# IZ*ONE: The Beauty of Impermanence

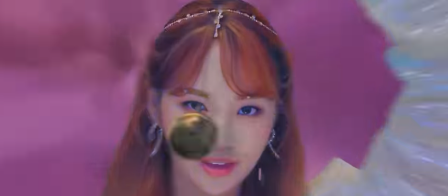[33:42]
Secret Story of the Swan does not touch on any flower motifs, nor does it emphasize a certain flower or even color relating to a flower.
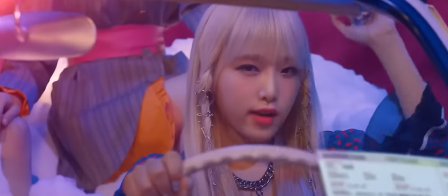[33:50]
Instead, it morphs its color concept to allow the palette to develop and expand.
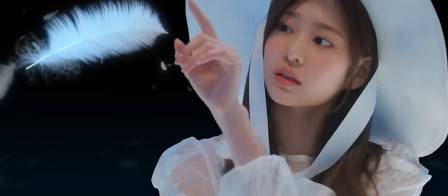[33:55]
Gone are the soft beige, reds, and yellows.
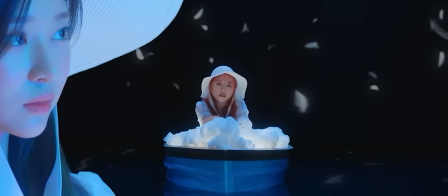[33:58]
Secret Story of the Swan is filled with bright whites, hardened silver and golds, dreamlike pinks and purples.
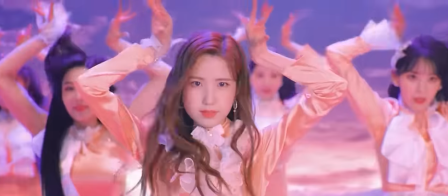[34:05]
There's a newfound richness to the color palette, a change that is a direct result of the group's growing confidence.
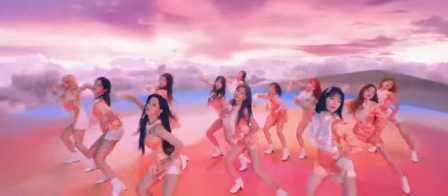[34:11]
I've touched on IZONE's confidence in previous entries with Highlight and Fiesta, however, it feels as if the dial is once again turned up another notch.
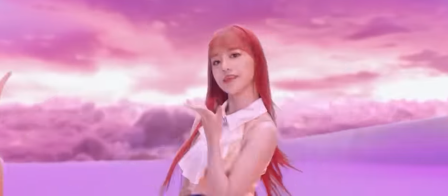[34:20]
Remember those horns that accompanied the chorus of Fiesta and the back half of Highlight?
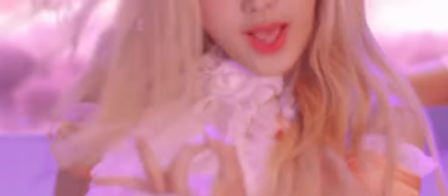[34:25]
The ones that may or may not have blown out an unsuspecting eardrum? Those are back. Oh, they are so back.
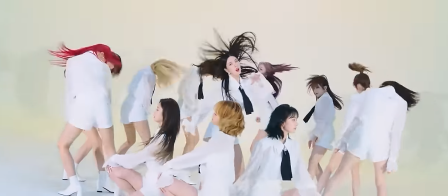[34:33]
louder than ever. Secret Story of the Swan's chorus makes Fiestas at times look quiet in comparison.
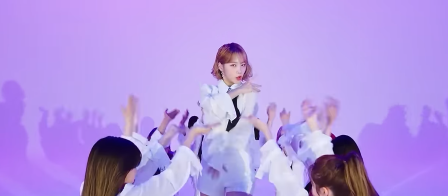[34:39]
This is all done very deliberately. Notice how, in tandem with the group's growing confidence, the range and color palette changes as well.
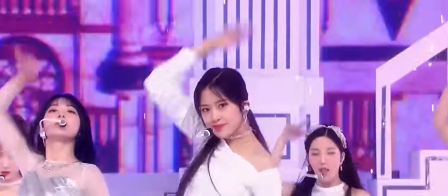[34:47]
Until this point, it has been a subtle yet direct shift. La Vie En Rose was straightforward and somewhat docile.
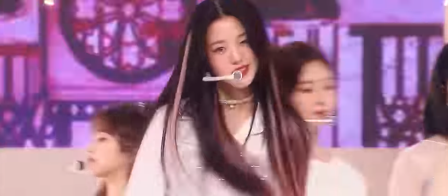[34:53]
Violeta introduced EDM elements alongside luxurious outfits and materials.
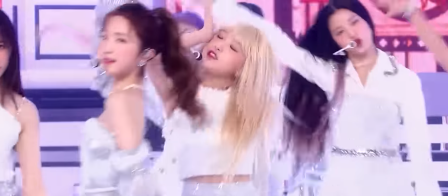[34:58]
Fiesta added horns, loud dance sections, and expanded the hue dynamic to fit all sorts of tones and textures.
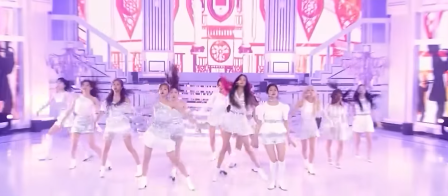[35:05]
As the group matures along its path, the music itself is changing alongside them, growing more complex as time moves forward.
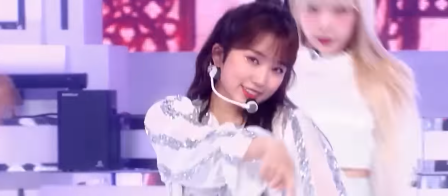[35:12]
Secret Story of the Swan then becomes an accumulation of this. It's tumultuous because it's trying to be.
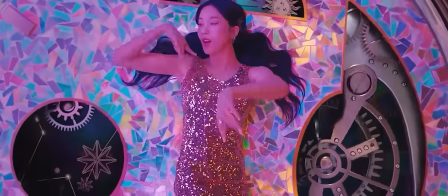[35:18]
We see posh elements return, the members wearing gold dresses and dazzling earrings.
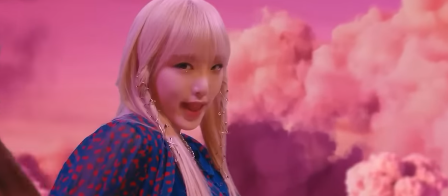[35:23]
Eunbi is even wearing a crown, or it may be a tiara, I can't quite tell if it completes the circle.
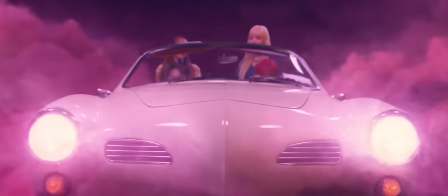[35:29]
This MV shares some similarities to previous videos.
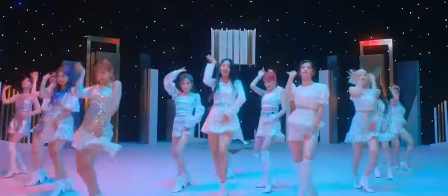[35:32]
We get a water dance sequence during the dance break just like in Violeta, angular yet simple set designs return from Fiesta.
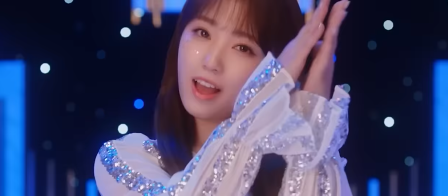[35:39]
The new and quite obvious change from the previous few videos is the heavy reliance on CGI sets.
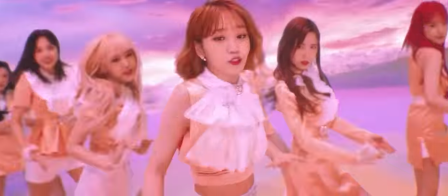[35:45]
CGI had been used in small quantities in their previous music videos, more so in Fiesta.
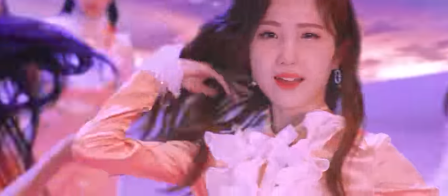[35:50]
Secret Story of the Swan differs in that entire sets are adorned in CGI backdrops with a heavy dose of green screen.
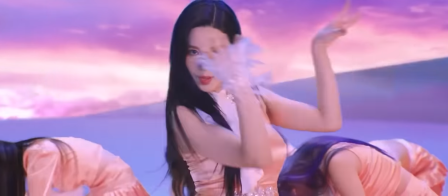[35:58]
Not saying it looks bad, in fact some of the CGI work looks quite good at times. However, there are two issues that I have with this approach.
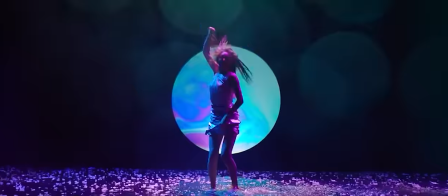[36:05]
It's obvious they went with this path because of the concept of Secret Story of the Swan.
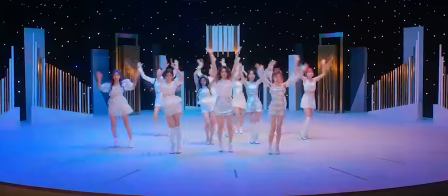[36:09]
It relays the message of becoming who you want to be, and izone seem to portray themselves as the protagonists of some sort of fairy tale.
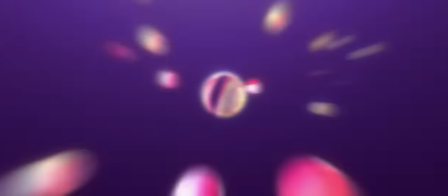[36:18]
Thus, the music video has to be otherworldly, fictional in a sense.
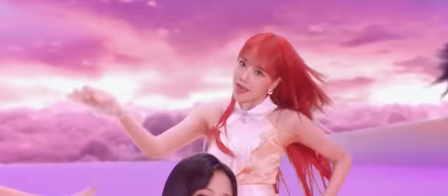[36:22]
This is why a good majority of the MV is in a flying car, soaring into the clouds above.
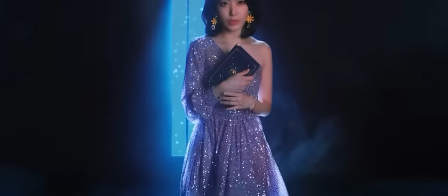[36:27]
My first issue is that because they are trying to portray this fantasy world, they lose the sense of realism their previous music videos had.
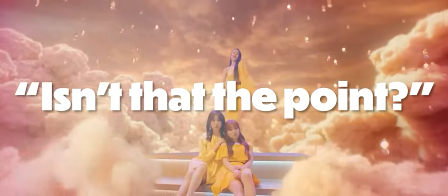[36:35]
I hear you say, isn't that the point of making a fantasy world, to lose the realistic aspects of the already existing world?
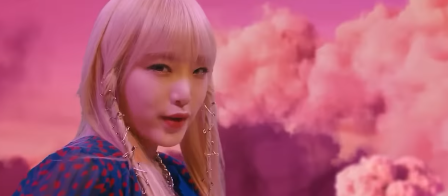[36:41]
You would be right on the money with that assessment, except that doesn't work for a K-pop music video.
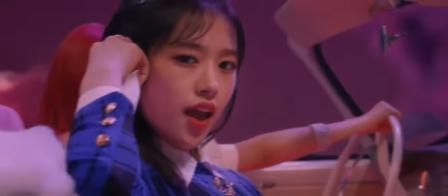[36:46]
See, drawing in your audience with CGI doesn't create a fantasy world,
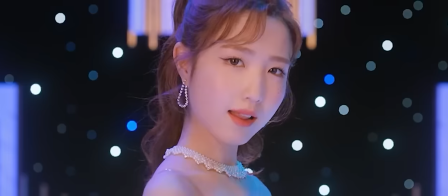[36:52]
it only removes the viewer from the experience, detaching us with odd lighting dynamics and weird cuts.
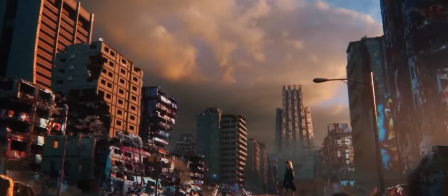[36:58]
My old group's Dreamcatcher, they tried to recently do this with their Apocalypse series with the releases Maison and Vision.
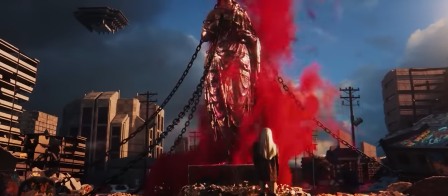[37:04]
Two music videos heavily reliant on CGI, in fact, Maison's music video is basically all in CGI.
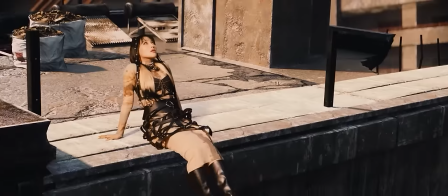[37:11]
This is cool in a technical sense, but in a K-pop music video it looks disjointed, especially during the choreo shots where the lighting just looks all sorts of off.
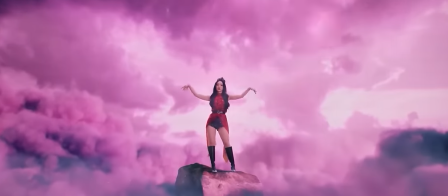[37:19]
While I'm quite impressed with some of the CGI work in these music videos and Vision does rely a lot more on practical sets, Maison looks ugly in a lot of shots.
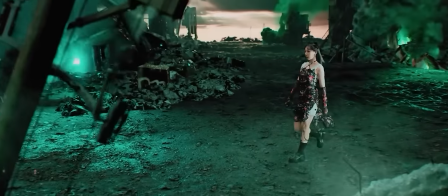[37:28]
It ends up actually detaching me as a viewer more than immersing me in some sort of fantasy world they're creating.
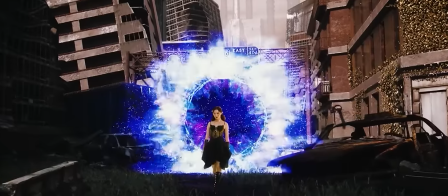[37:34]
Maison's music video to me looks more like a ripoff Devil May Cry arena or a Darksiders set rather than an actual K-pop music video.
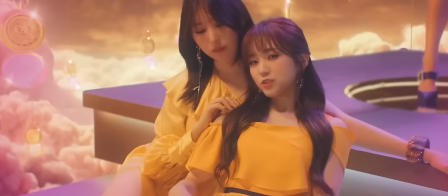[37:42]
Sometimes when you try to green screen real human beings into fake cutout worlds, it just doesn't quite look right, and that's just what happens here.